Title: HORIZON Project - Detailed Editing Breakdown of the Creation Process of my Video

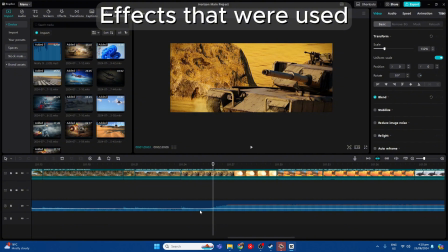(4:05)
The same thing was done here, where it was a calm bit and then there was a riser going up to the more intense spot.
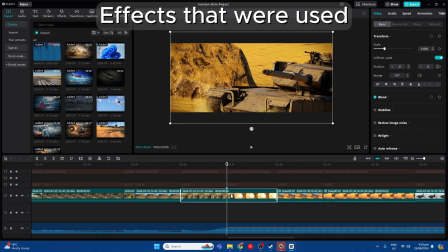(4:14)
Here I marked it out with a marker here. I know exactly the next frame was then the tank shooting, which gave like a really nice dramatic action introduction into the action.
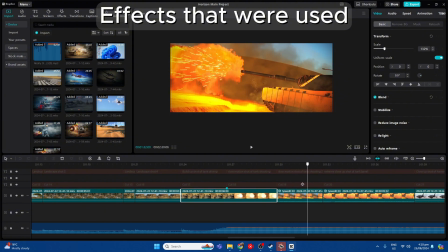(4:28)
Used the slow-mo here. I slowed down the footage just like a little bit so that it fit the slow-mo over this. Color is a little bit different here. Onwards, the color is different because I watched a video from the same person,
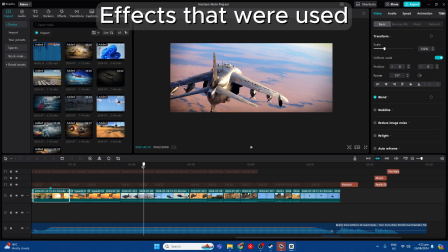(4:46)
Dark Productions, which he made a video how to make really nice cinematics, which I then watched.
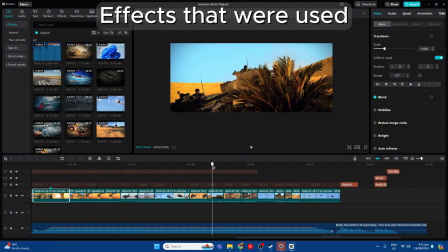(4:50)
I implemented some of his techniques into here.
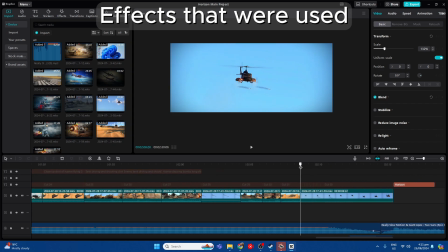(4:54)
Here is another shot that I should mention, which is there was a rapid beat set of beats here. So I initially thought I might do a bunch of tanks shooting each other in fast paced here,
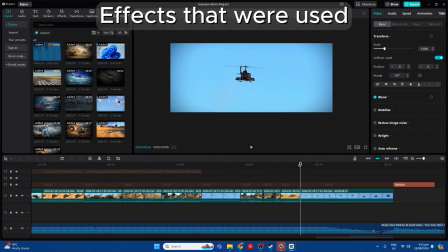(5:08)
but I then looked at one of his videos where one of the vehicles are shooting with the beat. I thought that was a really cool effect and I wanted to break the beats again. I used one shot of the helicopter shooting the rockets,
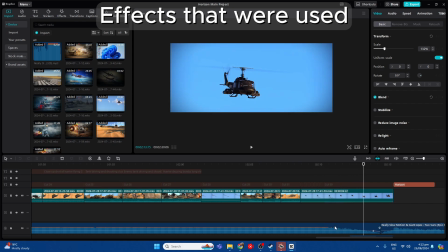(5:25)
and here it was a little more silence because the song started quieting down.
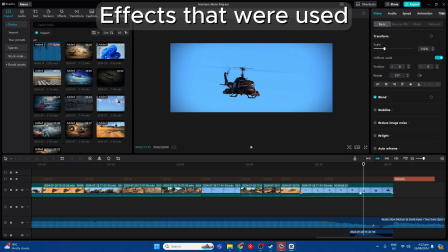(5:31)
I then added the effect or the helicopter sound here so they would break some of the silence here, and I added a cut here which I then used some volume.
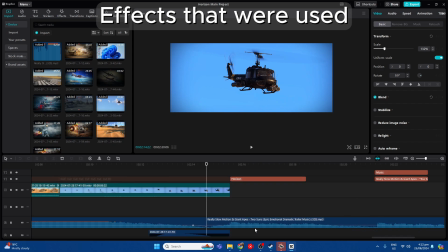(5:45)
I messed around with the volume here to stay at the same volume and make it smooth in,
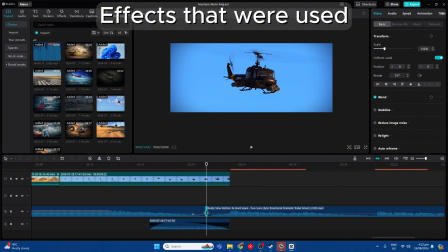(5:50)
and this effect here was also used to kind of hide the abrupt cut of the song.
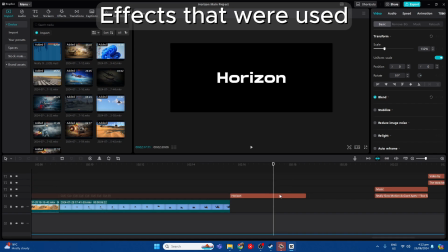(5:55)
Here is the title of the video, which is at the end. It was a slow zoom, which it slowly got closer,
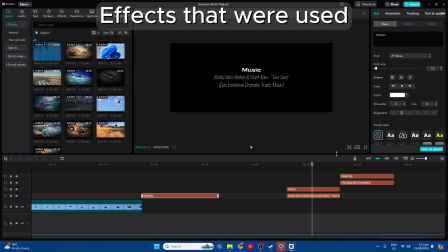(6:03)
and I added in the credits, which this is the song that I used, and that is me, my YouTube channel name.
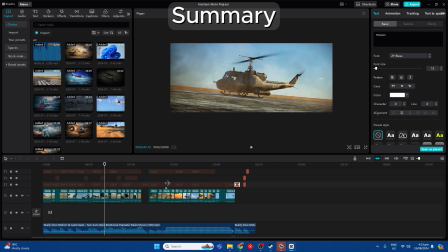(6:11)
So in summary, what I did is I just looked at some examples, I then planned it out, added in a template, got the song, added it here, beat synced everything, so it would be easier for me to add in all the shots which made editing much faster.
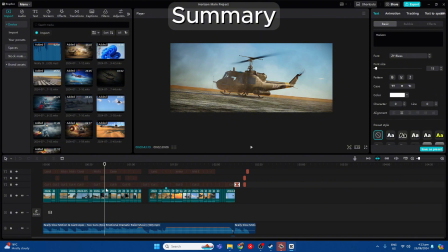(6:30)
I also color graded them. A lot of it is like the same color grading, but for some where there's more yellow than others, I had to change it a little bit, otherwise other shots would be more yellow.
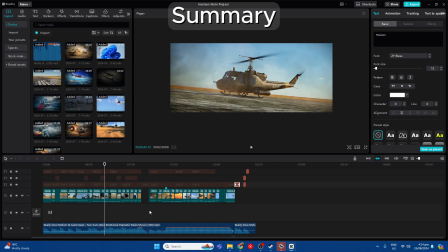(6:43)
I used slow motion, panning shots, shots timed with the beat to make more of an impact.